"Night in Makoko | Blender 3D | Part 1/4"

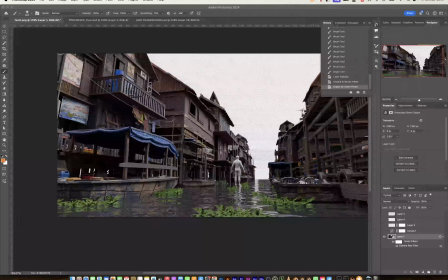17:26 All right, guys. So this is where I've stopped, and I just rendered a shot of this.
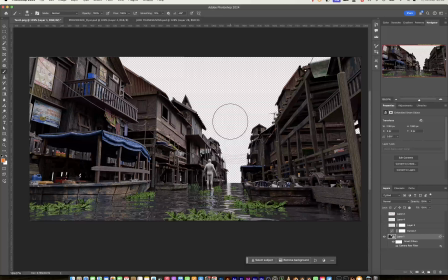17:36 I had to optimize this thing because Blender was really dragging. So we have this currently. What I'm just going to do is just going to figure out the things that I need to do in order to take the shots to where it needs to be, or this frame rather. I don't think it's shot. So starting from here,
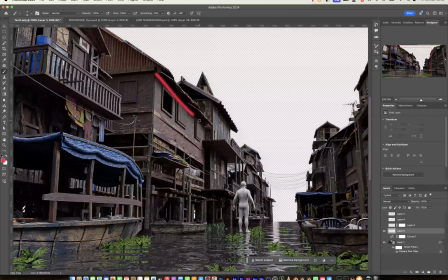17:57 just this wall right here seems a little too bland. So I'm going to add some stickers, some posters to this part, something to just break up this flat surface. I think same applies to this also. I'm going to break this up.
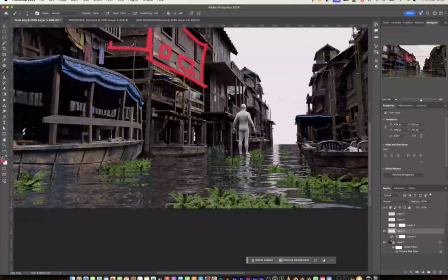18:15 And for some of these grasses, I think particularly this one,
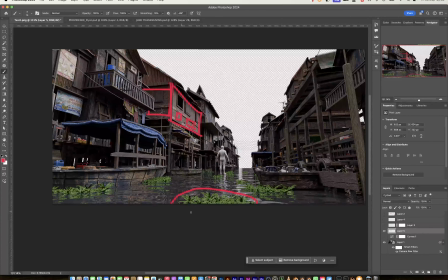18:20 I'm going to remove this out of the way because I feel like it's obstructing the immersiveness that this shot is supposed to have.
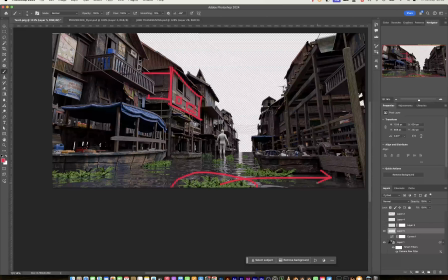18:28 So I'll probably move this to maybe this corner right here. Then this texture seems a little stretched.
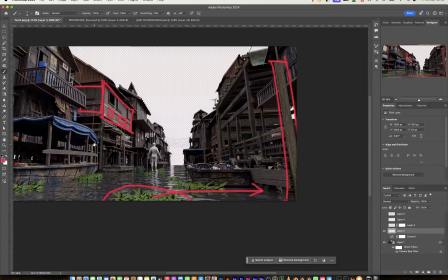18:36 So I'll fix this and I'll fix this, yeah.
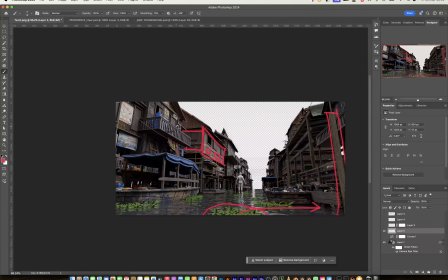18:44 Then I think this grasses here just needs to be arranged a little better.
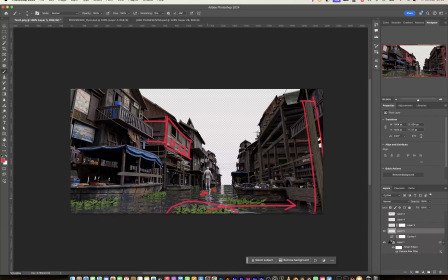18:50 Maybe the values need to be reduced because that is the first thing my eyes is kind of looking at. So I'll probably make these darker. This wood right here, I think I want to remove this wood so that the boat can lean properly on the tires.
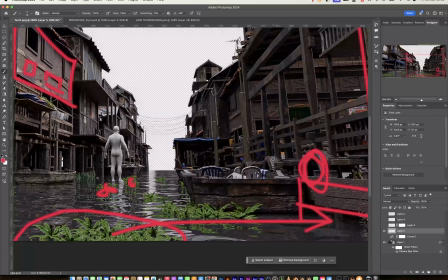19:07 The tires goes to provide cushion and it's not having direct contact with the tires. So I'm going to remove this.
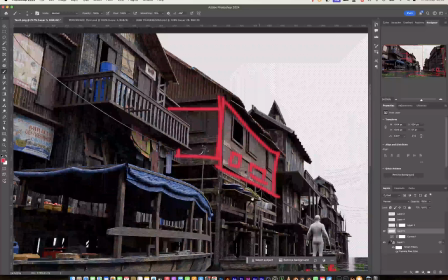19:14 Then right here, I think I want to introduce an object here. I think if I'm going to use humans for this render, I'll probably want to have a human here, right?
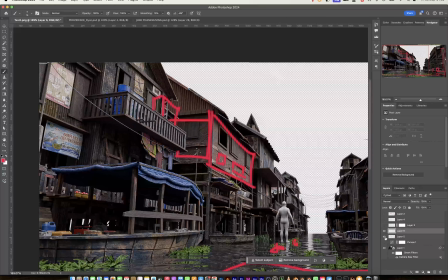19:28 And then another thing I need to do is figure out where I want to put light fixtures because all of these shots is actually going dark. I'm going to turn off all the light and kind of rely on light fixtures to figure out where I'm going to put light.
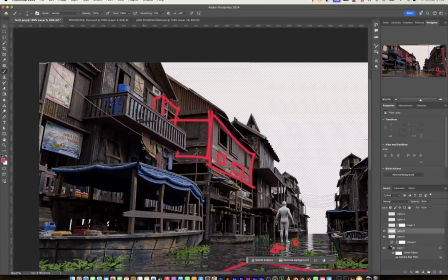19:44 For example, I think behind these clothes right here,
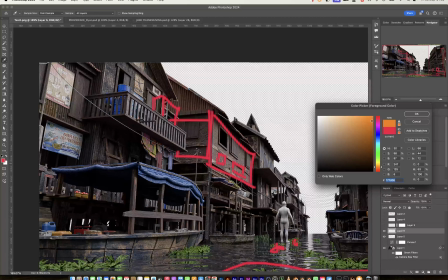just behind these clothes,
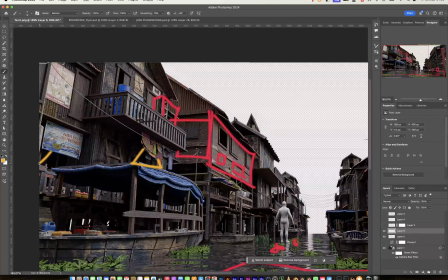20:00 needs to have lights. Behind here, just like so, needs to be lit up. I think inside here, we need to be able to see some lights coming out of this place. Under here needs to have some lights. I think we're going to have a light bulb inside here.
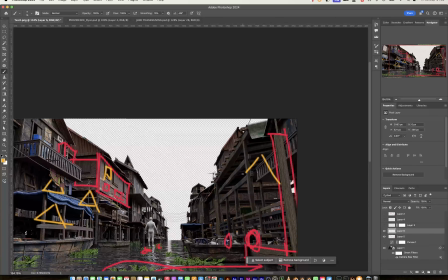20:20 Light bulb definitely on this part for sure.
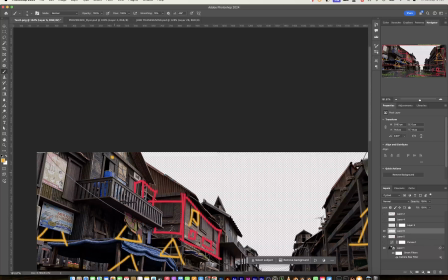20:24 I think some surfaces here, even like maybe this entrance would have some point light there. I don't think I'm going to put that there. So maybe it's going to be like a lantern that's going to hang on this part and hang on the other parts.
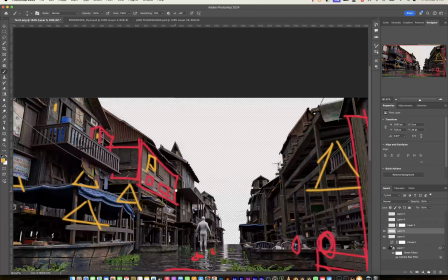20:38 So I'm going to just have to figure out where else. I think a light definitely would go here.